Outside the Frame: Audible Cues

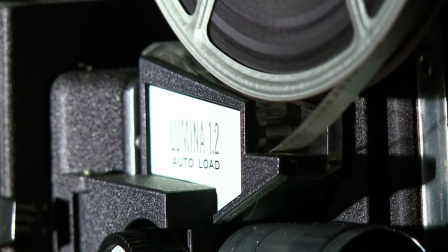Being able to incorporate sound into a film was truly a groundbreaking moment for the medium.
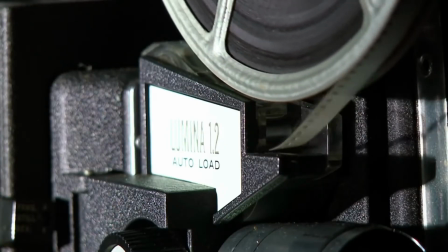On the off chance that some theaters back in the day had a pianist,
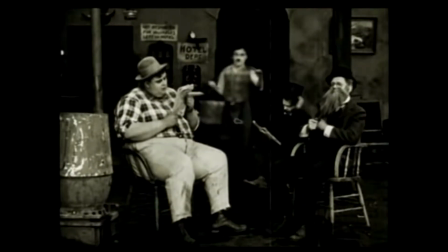organist, or a small orchestra to accompany a silent film, those films were still just that, silent.
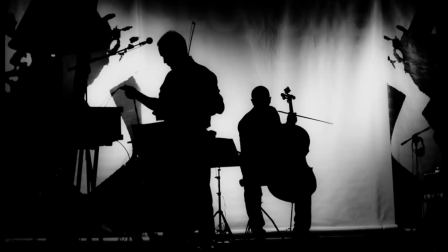And while a pianist or orchestra provides melodic accompaniment to set the tone for a scene,
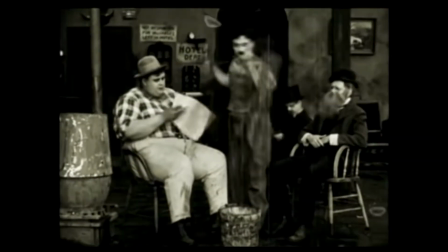sound extends so much further than that of a melody in today's television and film.
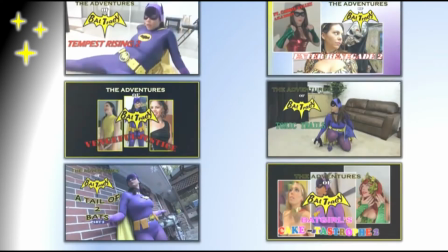As a matter of fact, the fan edits on this channel rely heavily on sound in more ways than perhaps you've come to expect.
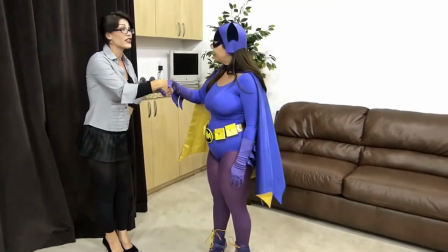So, with that, I'd like to welcome you to this installment of Outside the Frame,
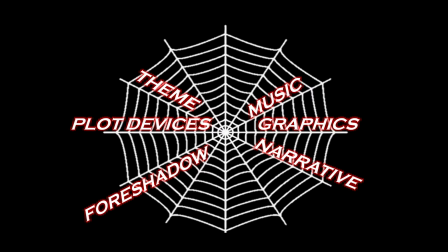where we take a look at and discuss some of the various techniques, elements, and practices that go into making these fan edits.
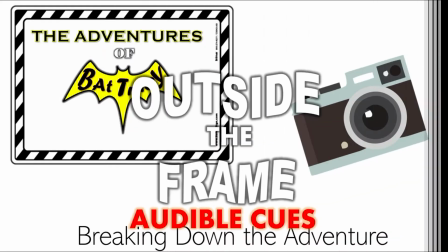Today's topic is audible cues.
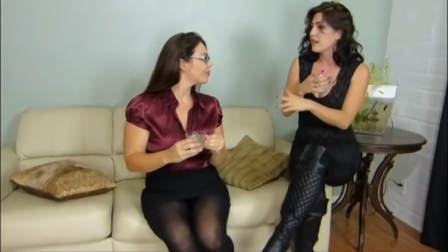Now, as I've said numerous times throughout these little discussions, the material with which I have to work with can be
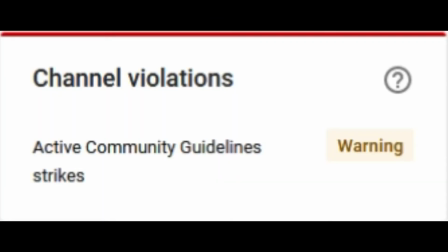extremely limiting in terms of what the platform will allow, and insofar as the content I need actually existing.
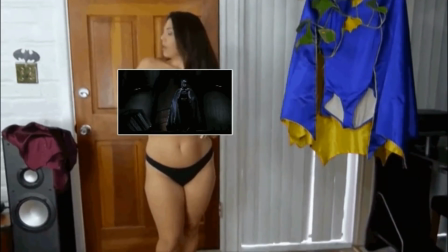In addition to that, I do try to be respectful of the properties I use to construct these edits.
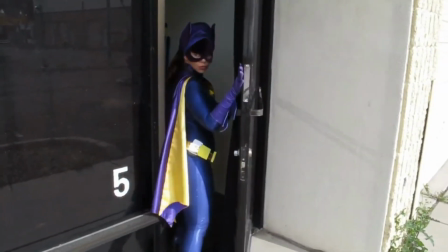I do my best not to overplay the content. I keep it brief and to the point,
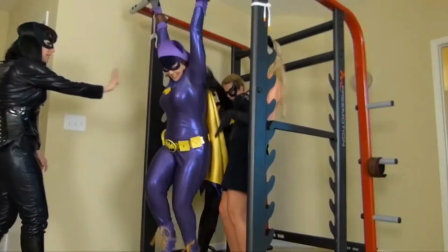careful to linger only long enough to make the point I'm trying to make, lest it get gratuitous.
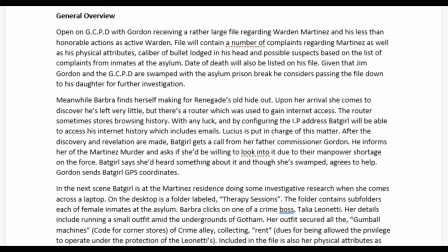With those limitations in place, it can be difficult to construct a narrative and in turn specific scenes to bring that narrative to life.
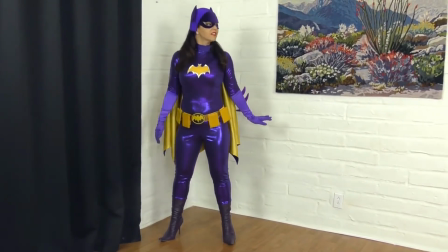And now here's where sound plays its role.
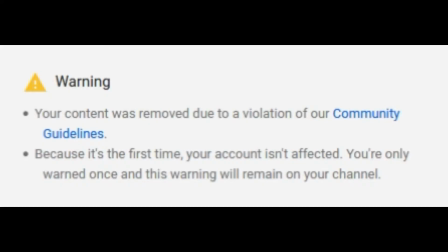Because of platform restrictions, or the content simply not existing,
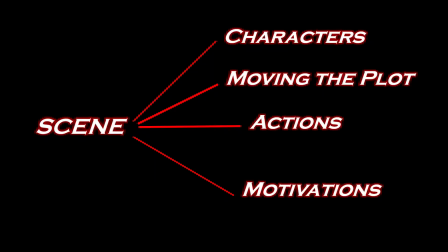constructing a scene that reflects a narrative point and enforces an idea becomes challenging.
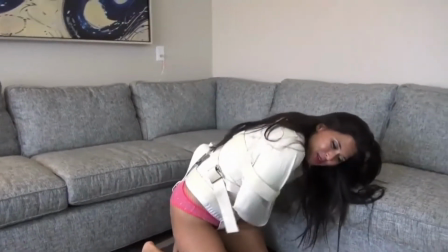The solution is to introduce audible cues.
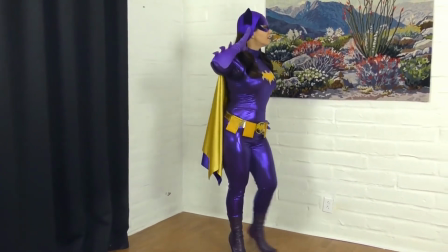Audible cues are any number of sound bites, combined or alone,
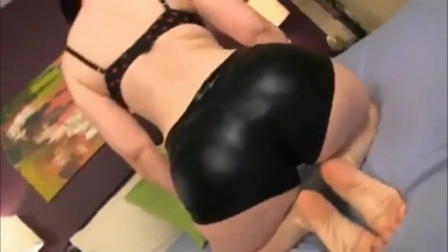that offer audible context to a scene when visual representation simply isn't possible.
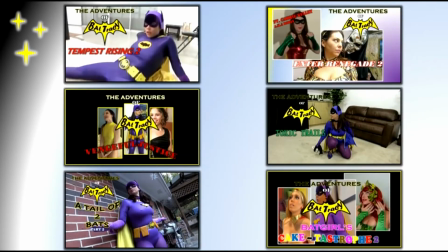Various examples throughout these fan edits exist.
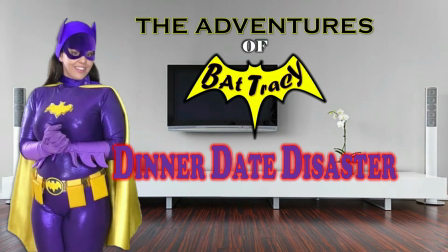In Dinner Date Disaster, Batgirl engages in a less than platform-friendly romp in the sack. Take a listen.
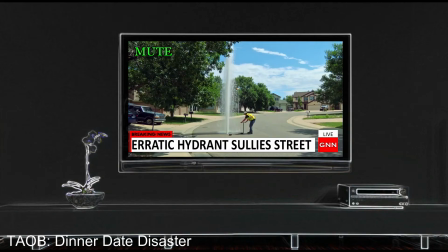You just enjoy your little dinner. Are you okay?
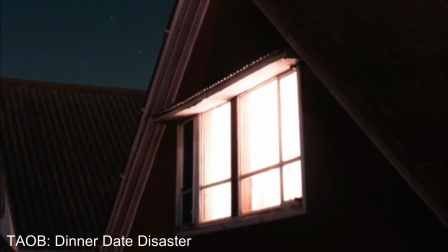Yes, I'm okay. Tired, but okay.
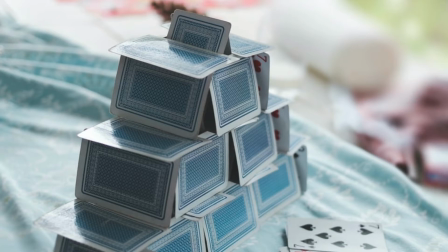Now, because of the delicate nature of this scene, a cutaway to the outside of the bedroom,
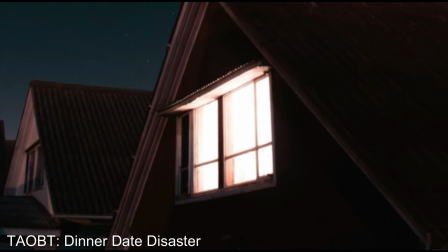coupled with faint audible moans, imply that frisky business is afoot.
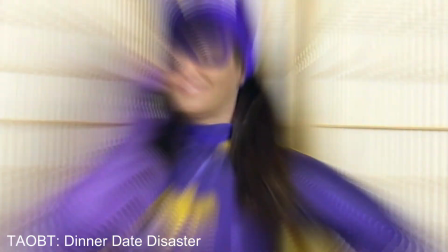And yes, I know the scene does eventually extend into the bedroom,
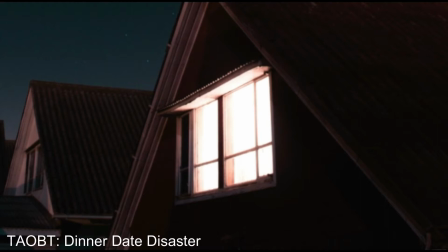but cutting away and using audible cues is a great way to not overplay your hand while still maintaining the integrity of the narrative.
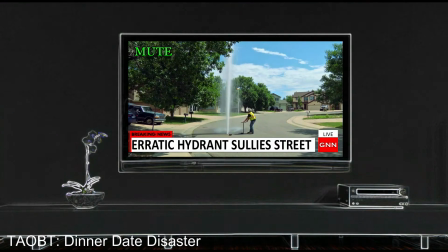Interestingly, in its original form, this scene was not designed to be consensual.
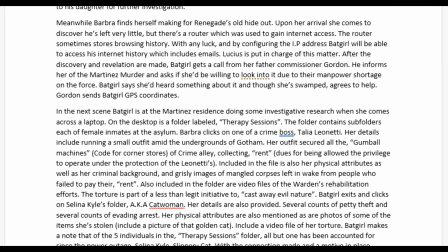However, for the purposes of this reconstructed narrative, it had to be.
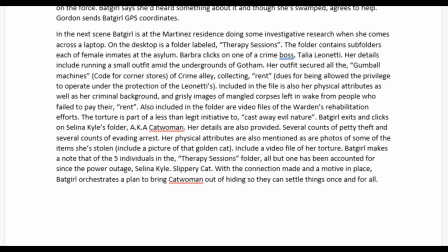As a result, additional audio from a more pleasant and inviting interaction
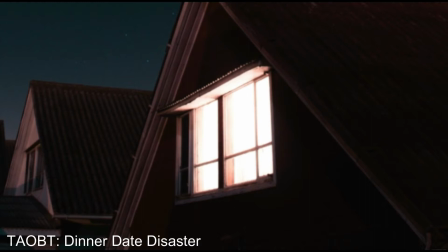involving Tracy Jordan is edited into the scene towards the end as an affirmation.
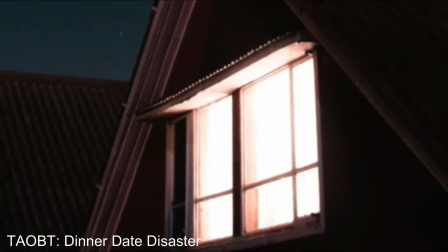Are you okay? Yes, I'm okay.
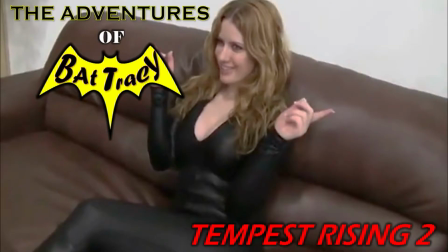Tired, but okay.
In another example, we have a scene from the episode Tempest Rising 2, in which Batgirl gets her lumps in against the villainous Voltress, played wonderfully by Jacqueline Velvet.
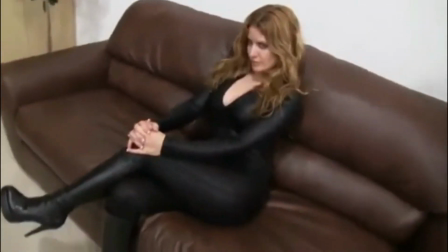Let's take a listen.
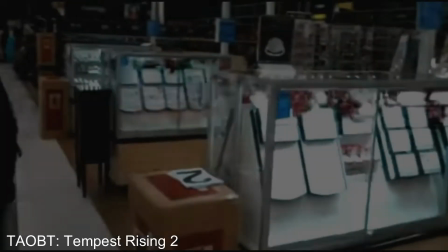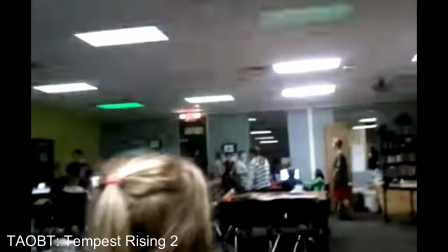Oh my
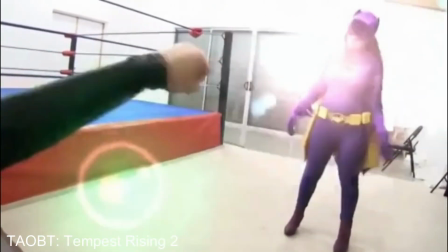god!
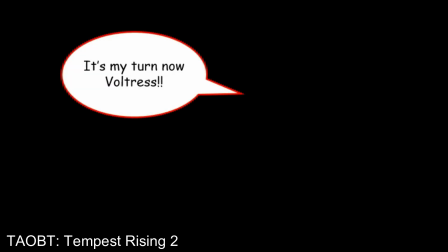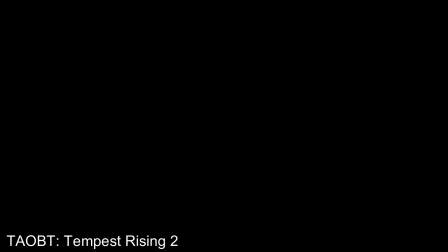Are you kidding me? You want to take me on? I'm not a mean punch. Oh, enough of this!
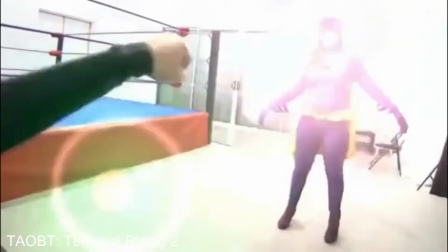Interestingly, in its original form, Batgirl gets beaten to a bloody pulp.
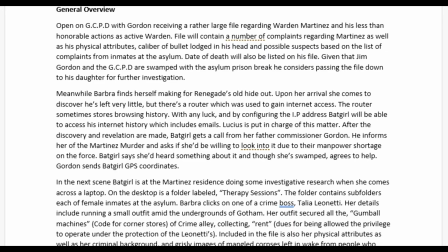However, for the purposes of this reconstructed narrative,
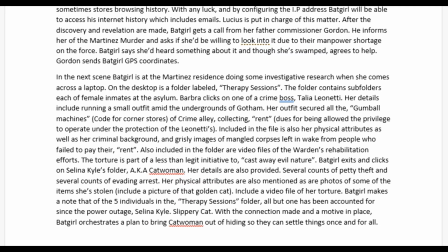Batgirl, who was overdue for a win, actually gets to take down the villainess.
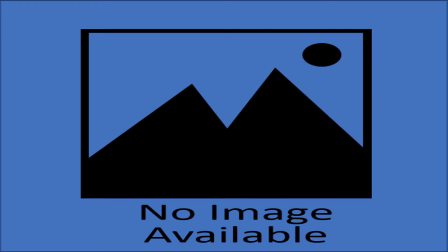Given that the content doesn't exist insofar as I know, here's how it all went down.
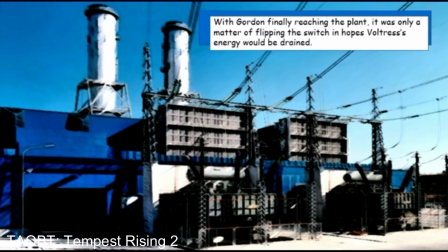For this to work, a power outage has to be spun into the narrative to allow for a scene of total darkness.
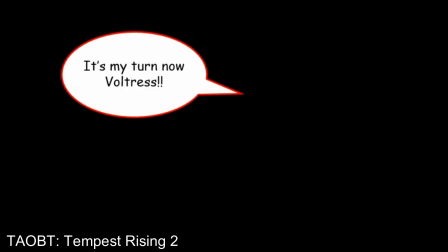In the darkness, a number of audible cues are then combined to give the impression that Batgirl indeed took down the Vultress.
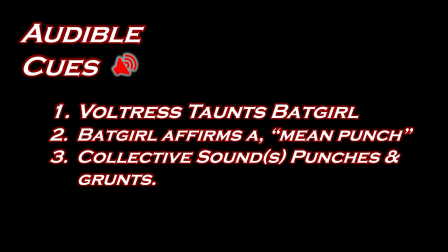In order, you have Vultress taunting Batgirl, and rightfully so, after her dominant display against our hero. Second, we have Batgirl affirm that she packs a mean punch.
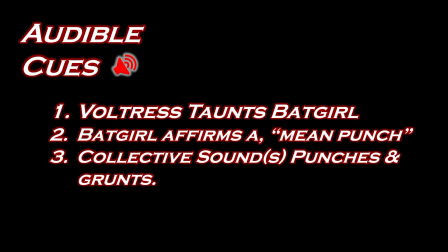And lastly, we have the collective sounds of punches and grunts to suggest that Batgirl indeed served up justice. Now, what about linking two totally unrelated clips with audible cues so that they work in tandem with one another to construct a scene?
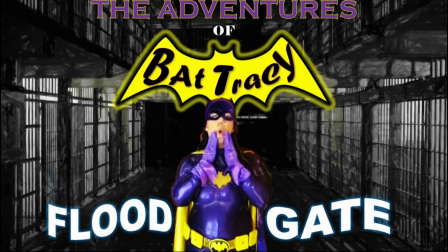In the fan edit Floodgate,
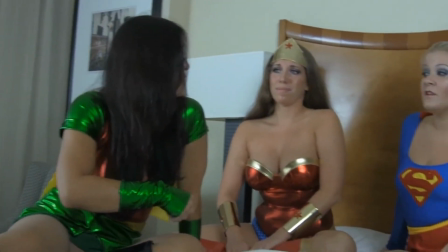Robin, played by Tomiko Tajima, gets bested by Trini in an unfortunate turn of events for the young hero.
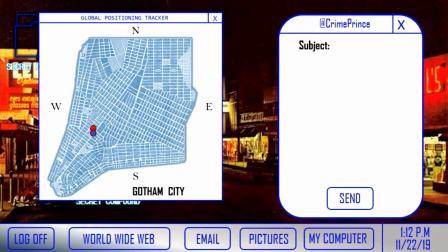Watch and listen closely.
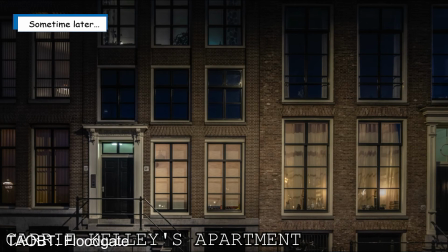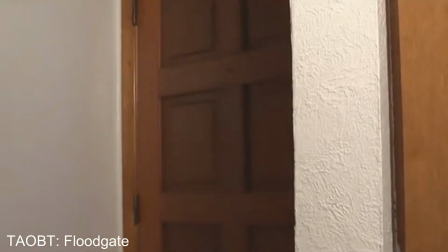In this, our inaugural episode, we honor one of this generation's most beautiful minds,
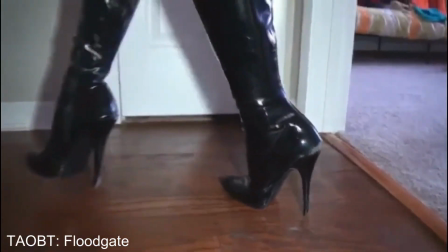whose legacy will forever be cemented, thanks to her groundbreaking innovation.
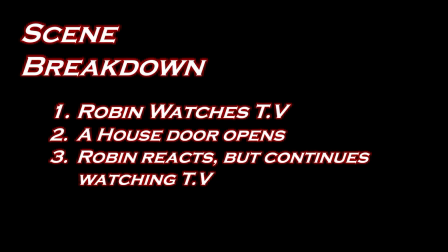The first couple of seconds in that scene are of Robin quietly watching TV. Cut to the next shot and a door to a home is being opened. While the two shots stem from different clips,
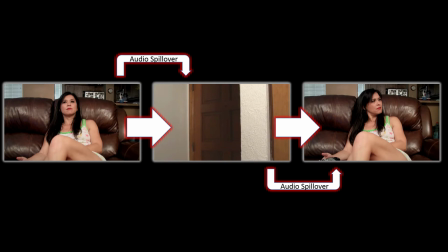notice how the audio from the first clip spills into the next shot to imply that both shots are interconnected.
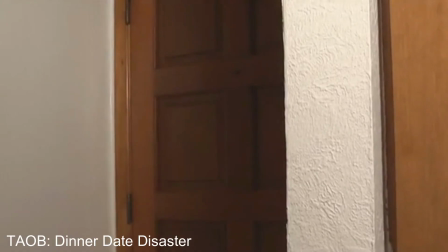Flipping back to Robin on the couch, you'll notice that the audio of the door being opened spills into the shot. Fortunately for me, in its original iteration,
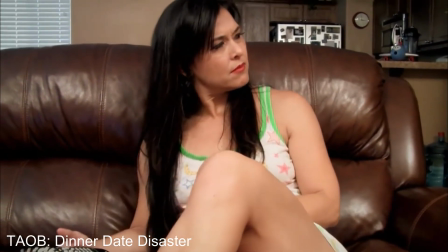Tomiko does indeed tilt her head in curiosity over something she hears.
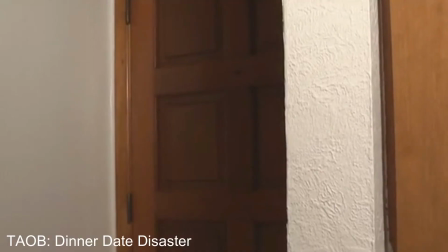However, in the original clip, there isn't any audible cue, at least none that I can discern.
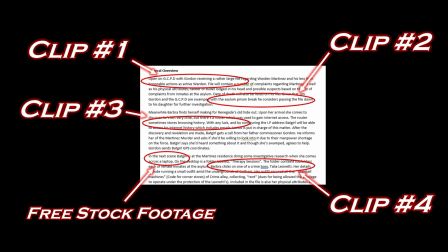To make these fan edits work, narratives need to be constructed around the content that's available so that the content can serve a new purpose. As I've just explained and demonstrated,
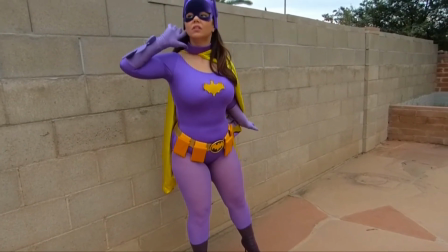audible cues serve as one of the more invaluable elements used to construct these fan edits.
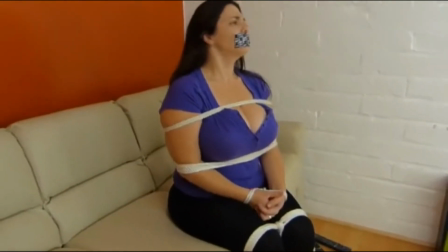From being mindful of platform constraints, to placing my own limitations on how generous I should be with the original content,
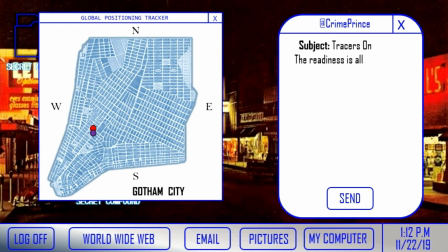audible cues allow for flexibility while still preserving the integrity of the narrative. As I've said in the past, just because a topic has been discussed doesn't mean I won't have more to say on it at a later date,
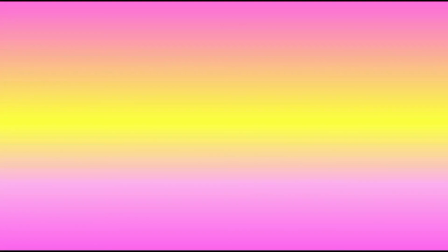assuming we're still here. In the meantime, I hope you continue to enjoy the fan edits I've been providing,
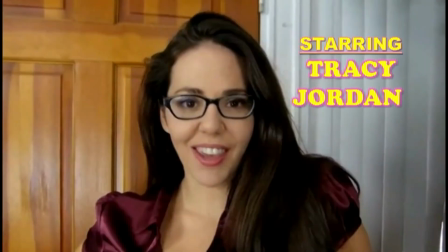as well as these beyond the frame insights into some of the processes that make them possible.
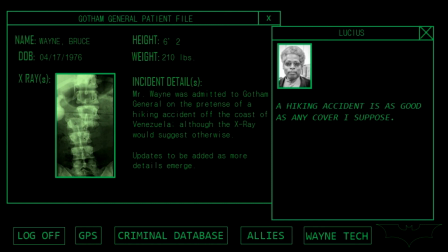Thanks for listening.